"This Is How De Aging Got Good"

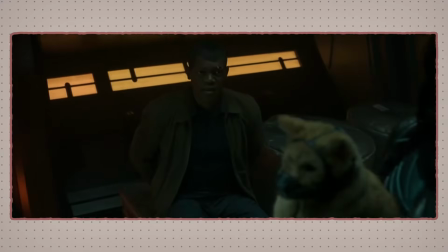0:00 Over the past 20 years, there have been many attempts to try to change or de-age an actor's face.
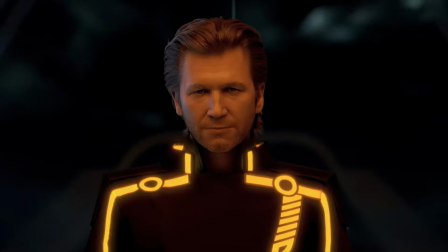0:05 All of the attempts had varying degrees of complexity and success. But recently, it's gotten really good.
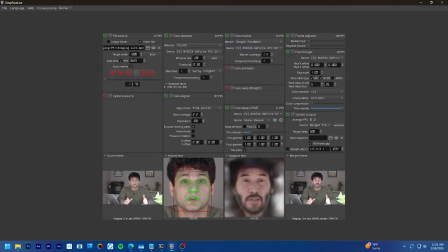0:11 It's gotten to the point now where anyone could do a face replacement live on their own computers. But before we get into that, let's go back to X-Men 2006.
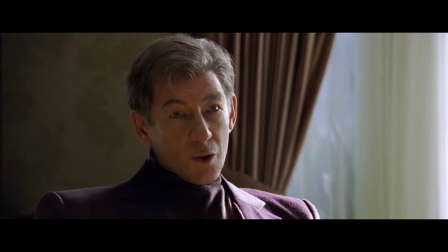0:22 This was one of the first times that face replacement was done for a feature-length movie. They needed to get Ian McKellen and Patrick Stewart to look younger.
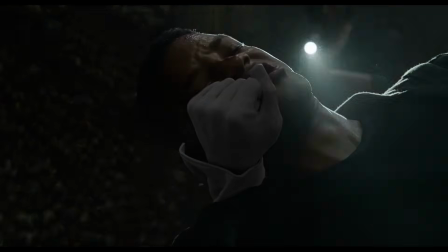0:30 But they didn't have the 3D technology nor the AI technology that we have today.
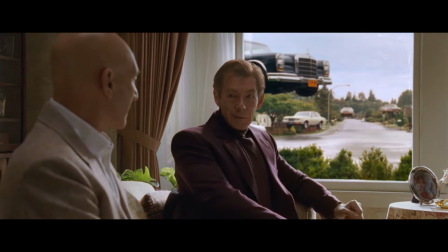0:35 The way the movie ended up de-aging the actors was by a technique called digital skin grafting.
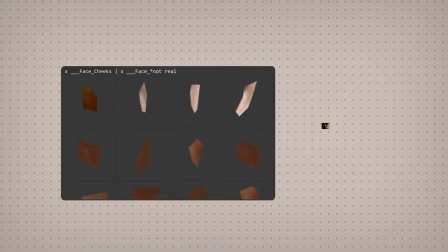0:40 Essentially, editors had a library of skin elements that they selected and tracked onto the actors.
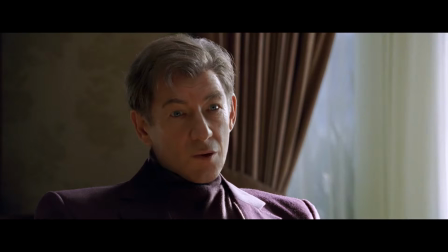0:45 Importantly, they had to do all of this manually.
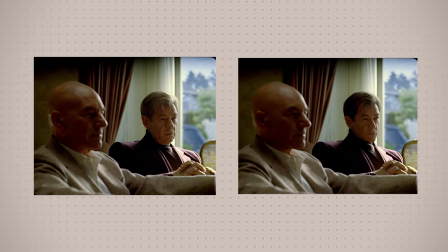0:48 Not only did they remove the wrinkles that you get as you get older, they also scaled down the nose and the ears, since those body parts continually grow as you get older. And for a movie that's 20 years old, this honestly doesn't look that bad.
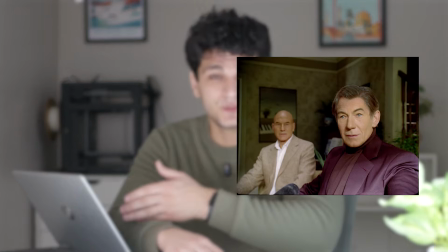1:01 If you compare how the actors look like in the movie to their younger selves, it's okay.
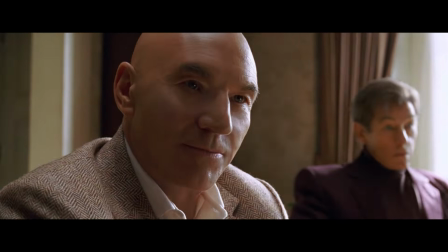1:06 But I'd be lying if I said this was perfect. It's obviously still lacking. The actors look smooth in some areas and like plastic in others. And that's where Gemini Man came in. In Gemini Man, Will Smith's younger character is fully 3D. In Gemini Man, they didn't use any sort of generative technology. It was very early days for them to be able to do that.
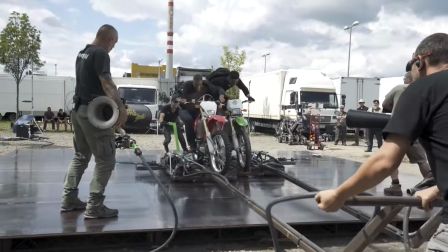1:29 So instead, they filmed Will Smith on set, and then they filmed him in a mocap studio as well. And then they placed a digital character, so a full 3D model.
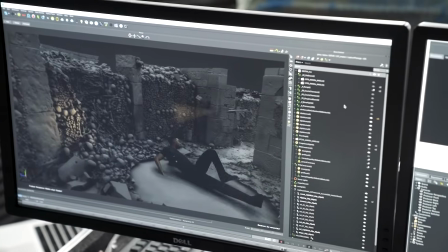1:43 They composited that into the real life footage, and that, to me, looked a lot more realistic because it was just an incredibly high quality model.
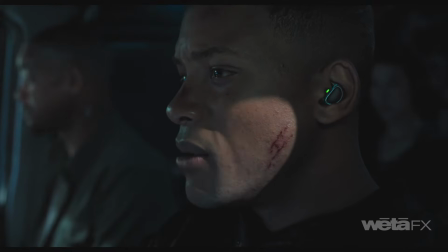1:55 But the issue with that was they basically had to film everything twice. They had to do the first take live action with Will Smith there,
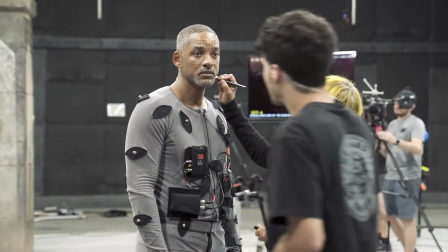2:07 and then do it in the mocap studio, and then composite it as well, and just ridiculously expensive.
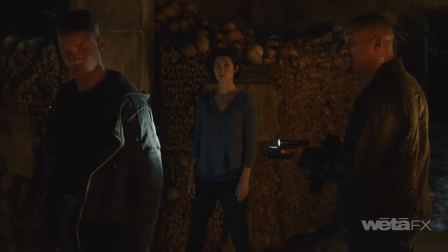2:17 Gemini Man fixed a lot of issues with the patching method. I mean, this was leagues ahead of it.
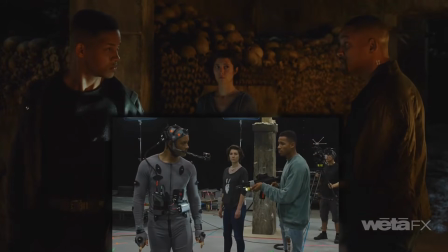2:23 They simulated nearly everything you can.
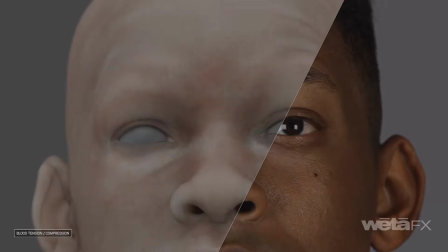2:25 They simulated the wrinkles, the pores, and even the blood flow, which fixed the issue from X-Men, where the faces looked sometimes flat and almost like plastic.
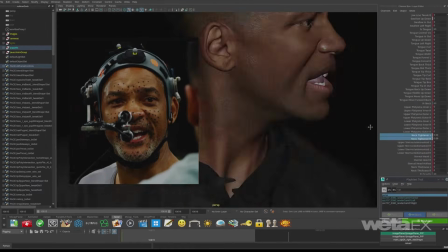2:33 Whereas animators on Gemini Man had controls for nearly everything. And that's what made the movie so real and lifelike.
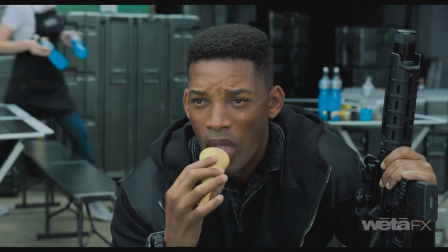2:40 You probably haven't even noticed that the older version of Will Smith is sometimes CG.
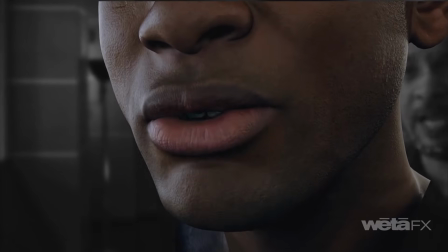2:44 Though there is one issue with this method. There's still a lot of manual work. You have to do a lot of motion capture, and you have to fix and adjust that motion capture.
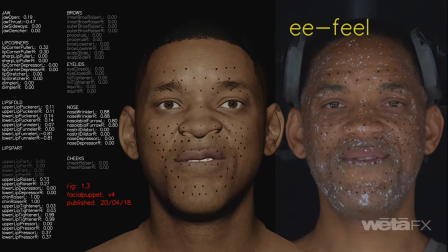2:53 You also have to create a true-to-life 3D model, and that also takes a ton of time to get right.
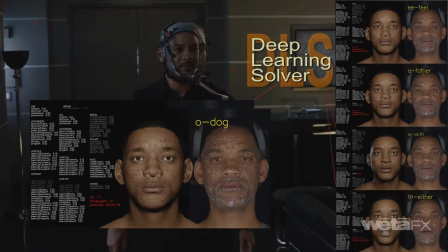2:58 And it's probably because of all that work that we've evolved into deepfakes.
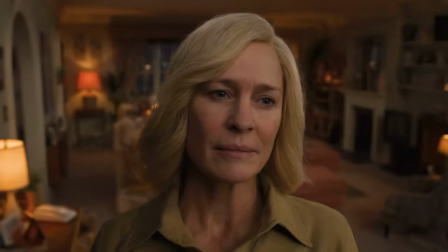3:01 All deepfakes are is a computer learning a face so well that it can apply that face to another face with similar lighting and acting.
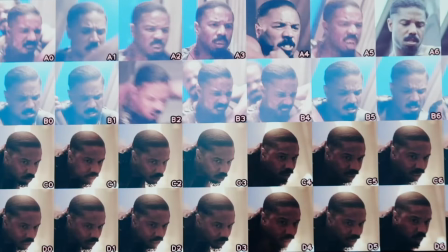3:09 Now, when deepfakes were first being used, they were slow and took a lot of time to train.
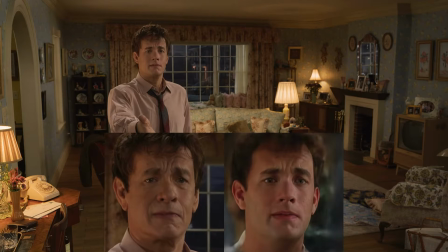3:13 But the important thing is that all that work was being done by the computer.
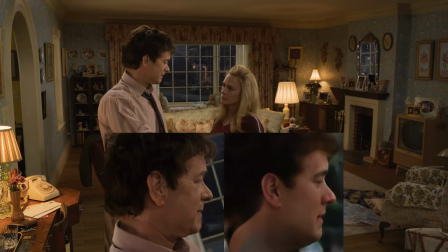3:18 Deepfakes also helped filmmakers do shots that were complex or hard to do before.
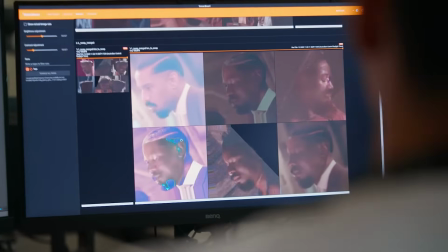3:23 For example, twin shots, like in the movie Sinners. Michael B. Jordan sometimes needed to choke his twin,
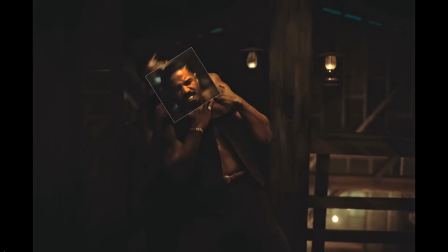3:28 and the way they did that was by having a stunt double be that twin and deepfaking Michael B. Jordan's face onto that stunt double.
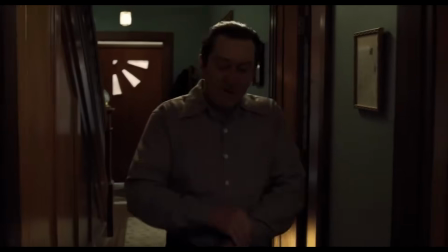3:35 They probably should have had a stunt double for Robert De Niro in The Irishman.
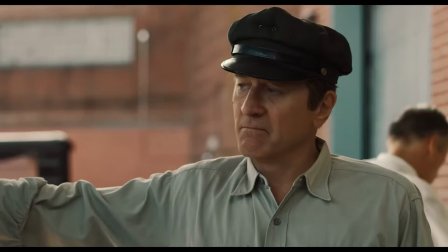3:39 In The Irishman, Robert De Niro is supposed to play a younger version of himself, but some shots just fall flat because he can't do all the actions like his younger self might.
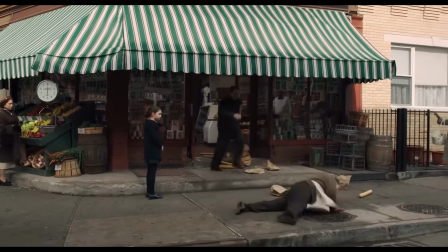3:48 That's where I think a stunt double might have helped. But in general, deepfakes were a great advancement, especially now,
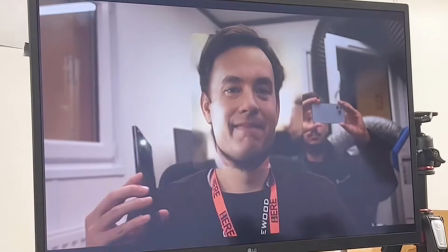3:54 where you're able to have the face replacement done in real time, so you know what might be wrong in the editing process.
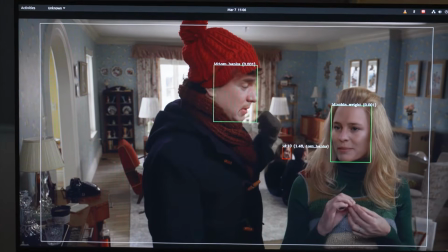4:00 This was used a lot for the movie here, where Tom Hanks plays a younger version of himself.
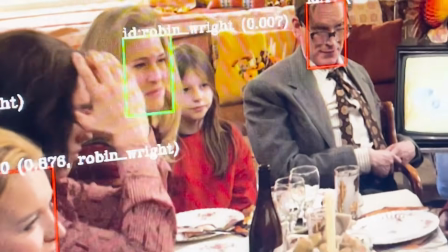4:04 The important thing here is that the director wasn't seeing the final shot.